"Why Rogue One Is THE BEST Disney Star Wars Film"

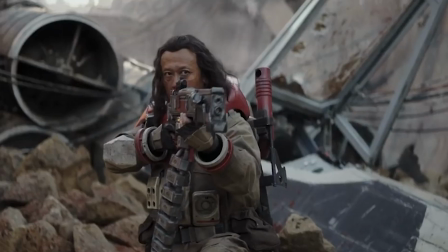(8:15)
However, one thing that they do do between these two Which I really liked a lot was they made it clear very early on that Baze
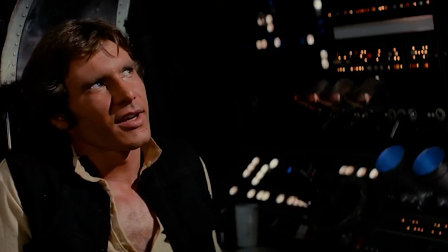(8:22)
doesn't believe in the force at all He's kind of like Han Solo in episode 4 He thinks it's all just hocus-pocus and a bunch of bullshit But
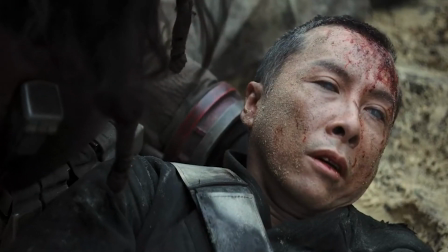(8:29)
in the third act when Chirrut is about to die, he comforts him by acknowledging that the force is real It's very subtle,
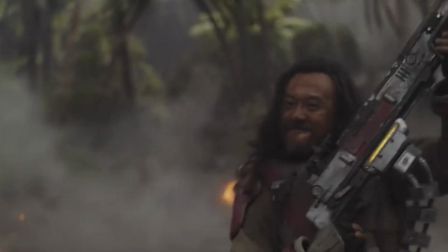(8:34)
but it brings a major sense of emotionality This guy who hasn't believed in it his whole life in his last moments becomes one with the force in a sense before he
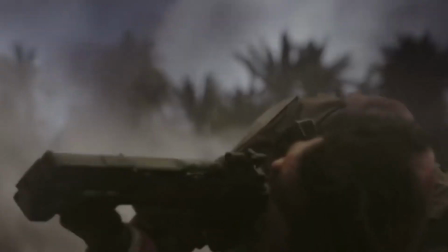(8:42)
died And that character arc of coming full circle, I thought was one of the most powerful scenes in the movie.
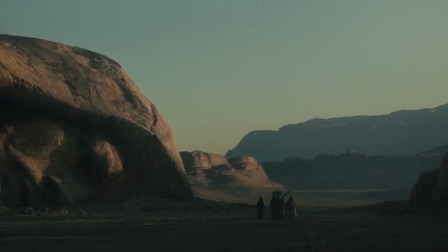(8:47)
There's also Bodhi, but most would agree that Bodhi isn't really that good. He really just serves as a vessel to move the plot forward in the opening act, and that's about it.
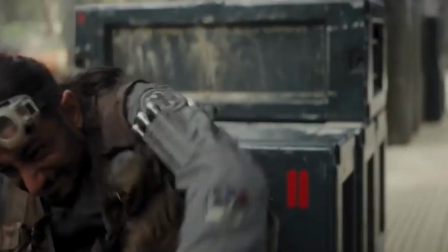(8:56)
The film doesn't really take much time to develop this guy at all, and as a result, I didn't really care that much when he died.
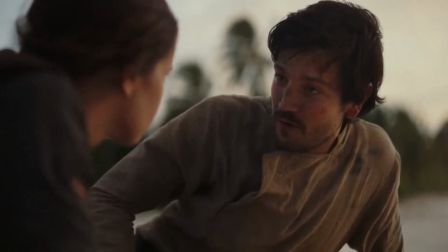(9:01)
So that's all the protagonist, and it was definitely a mixed bag in terms of quality. But the villains in this film are all phenomenal.
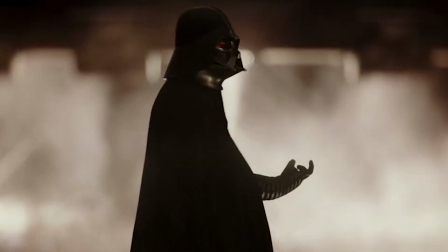(9:08)
So Rogue One has a mix of new villains and established villains, and they all work really well.
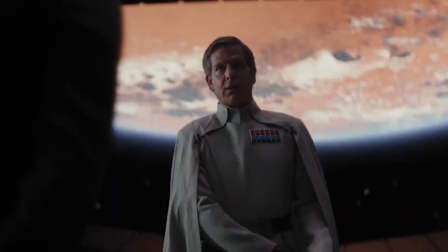(9:13)
The main antagonist of this film is Orson Krennic. And the thing I liked the most about him was the constant power struggle between him and Tarkin throughout the whole film.
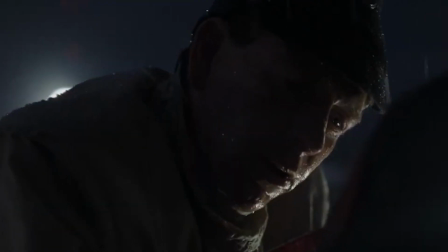(9:21)
Krennic is a man with great ambition, but ultimately thinks that he's more important to this empire than he actually is.
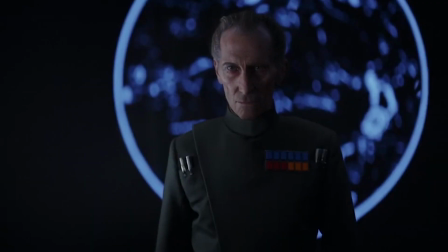(9:27)
And eventually comes to realize this the hard way. Our brief screen time with our returning villains are also welcome additions.
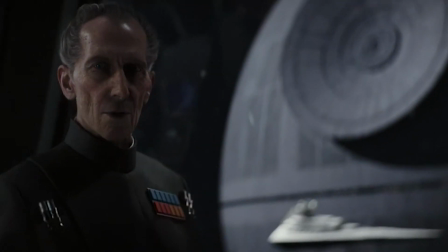(9:33)
It was a little jarring seeing a CGI Tarkin at first, But after about 10 seconds,
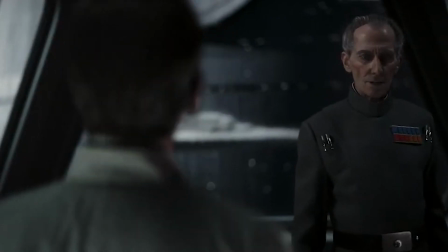(9:37)
I completely forgot that they resurrected this dude from the dead and just enjoyed every second that he was on screen.
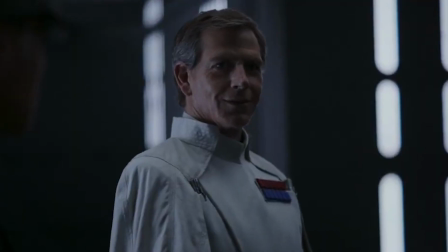(9:42)
Tarkin makes for a great obstacle that Krennic is faced with, and his inclusion in this film was very well implemented.
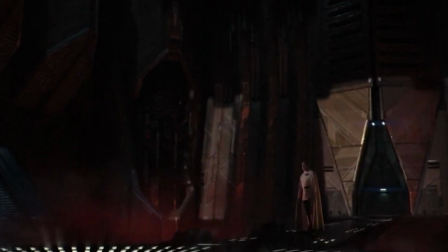(9:48)
Also, Darth Vader is just fucking awesome.
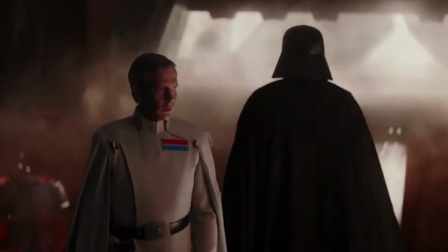(9:51)
He only shows up twice in the entire movie, but because he only shows up twice, it just makes those couple times when he does show up that much more impactful.
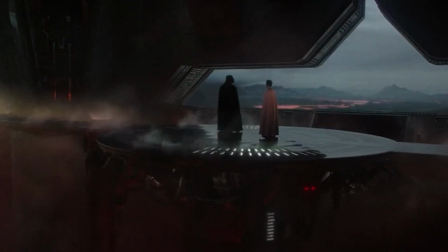(9:58)
This first scene with Krennic was really cool, and seeing Vader put the fear of God into him in such a Vader-like fashion was incredible to watch.
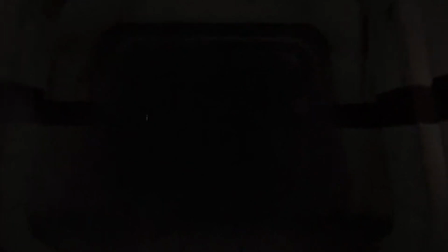(10:05)
There's also this masterpiece of a scene.
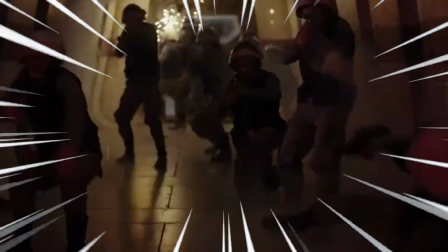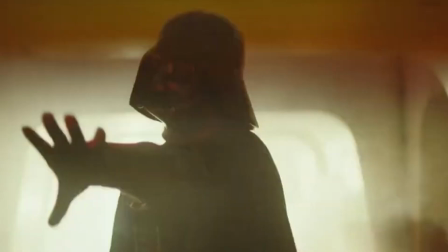(10:12)
The hallway scene is hands down the best scene in all of Disney Star Wars.
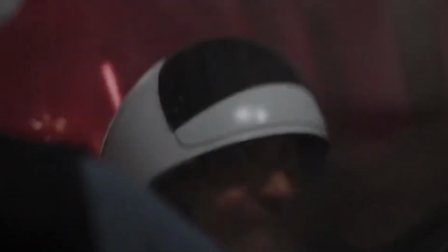(10:17)
It's not even close.
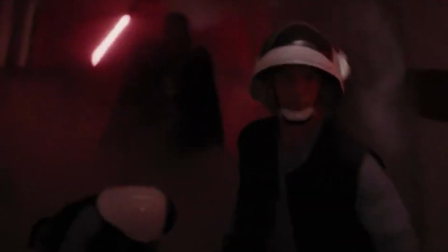(10:18)
And besides the fact that it was a superb scene in of itself, it perfectly ties into episode 4 which makes it that much better than if it was just a random scene that was thrown in there.
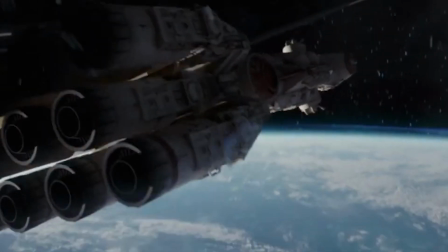(10:27)
And with that, that wraps up my thoughts about all the characters.
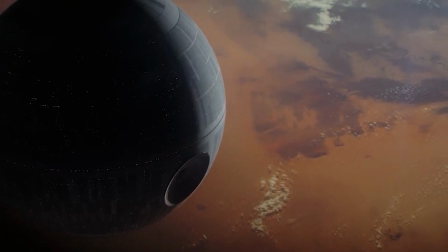(10:30)
Now another big flaw that people often point out, which I feel is worth mentioning, is Rogue One is often criticized for not being paced very well.
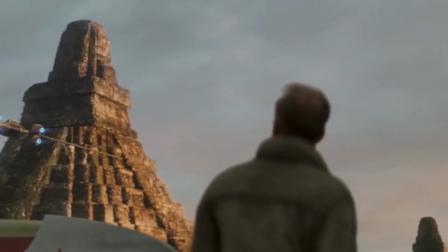(10:37)
And this, I do think, is a valid criticism. The first two acts are definitely a little bit clunky, and in particular, the first act is pretty all over the place.
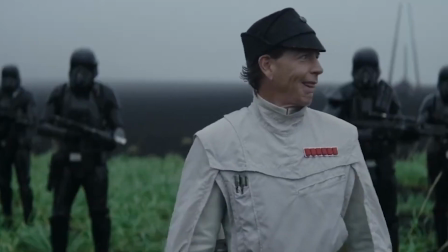(10:46)
The opening 10 minutes are actually very good, and that scene specifically is paced very well, but after this, the film kicks into maximum overdrive.
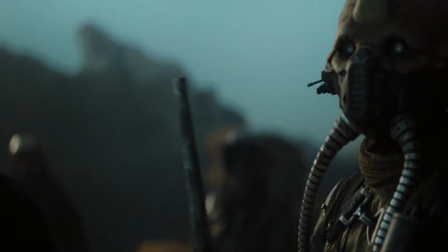(10:53)
For the next 20 to 30 minutes or so, it is constantly jumping here, to here, to here.
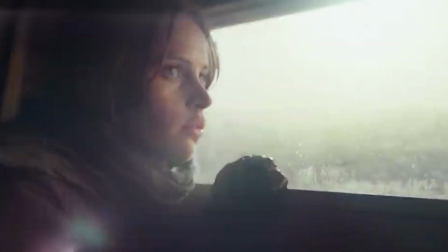(10:59)
And it feels like so much is happening, when in reality, not a lot is actually happening. And it's pretty overwhelming, I think, is the right term to use, especially on a first watch.
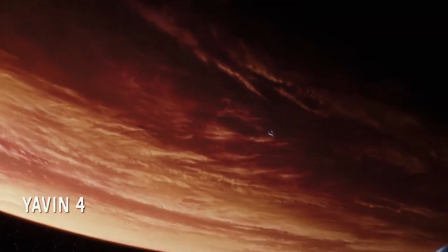(11:07)
They could have cleaned this part up and done away with a lot of it, because most of it I didn't feel was that necessary.
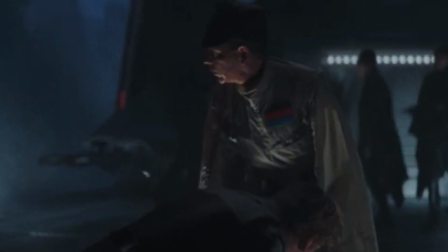(11:13)
I don't think this film really settles in and is able to find its footing until the second act when they go to Eidu.
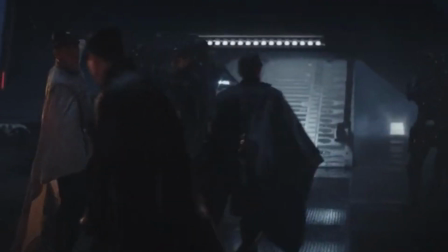(11:18)
But even though this film struggles with its pacing in the first half, it does feel like it all builds up very nicely to the climax in the third act.
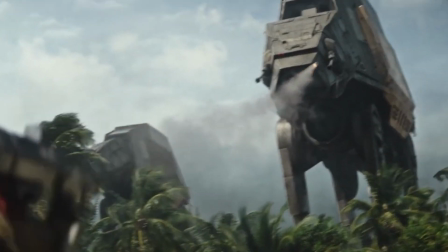(11:24)
The final act of this film is one of the best singular acts in all of Star Wars.
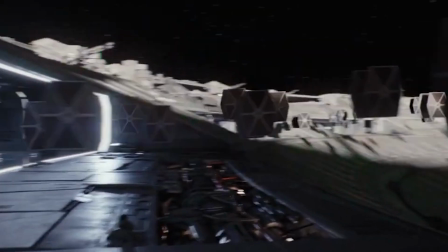(11:29)
It is so emotionally gripping and has you hooked from start to finish. It is so good that it really makes you forget about some of the shortcomings of the first two acts.
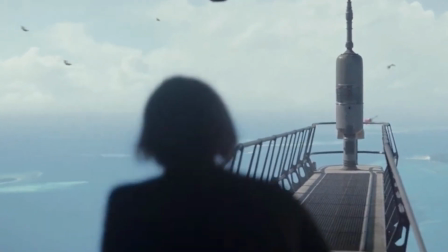(11:38)
Whenever anybody thinks about Rogue One, they think about this section of the film. It was an absolute spectacle from the moment they arrive on Scarif to the end credits.
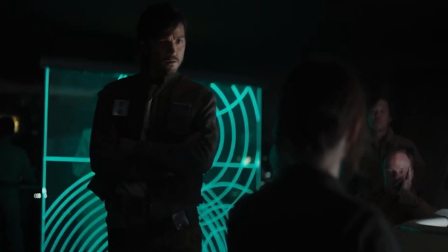(11:45)
And with that, that pretty much wraps up my thoughts about Rogue One.
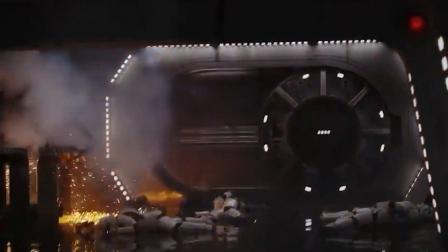(11:49)
This film succeeds in so many ways, and is one of the best examples of a story that helps expand on the main films.
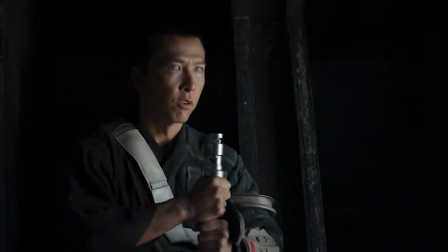(11:55)
And that was Disney's ultimate goal at the time when making these Star Wars story movies, to expand upon the universe in a meaningful way.
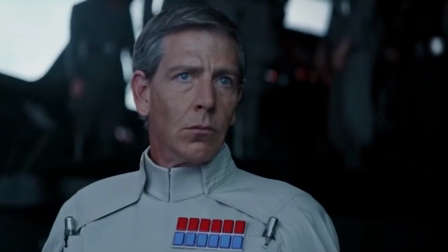(12:01)
And I really wish they didn't give up on making these types of films after Solo bombed.
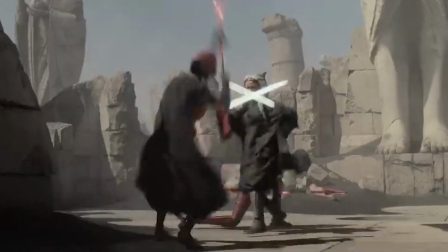(12:05)
After that movie, Disney completely changed up their strategy and decided to create all of their live-action stories in a series format.
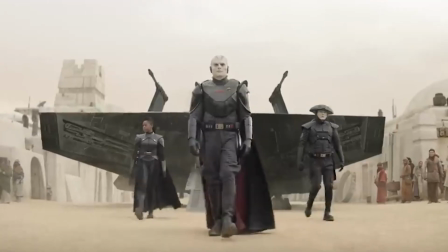(12:12)
And I don't think that's entirely a bad thing, because series have the luxury of time that a film doesn't, and you're really able to go very in-depth into specific characters and stories.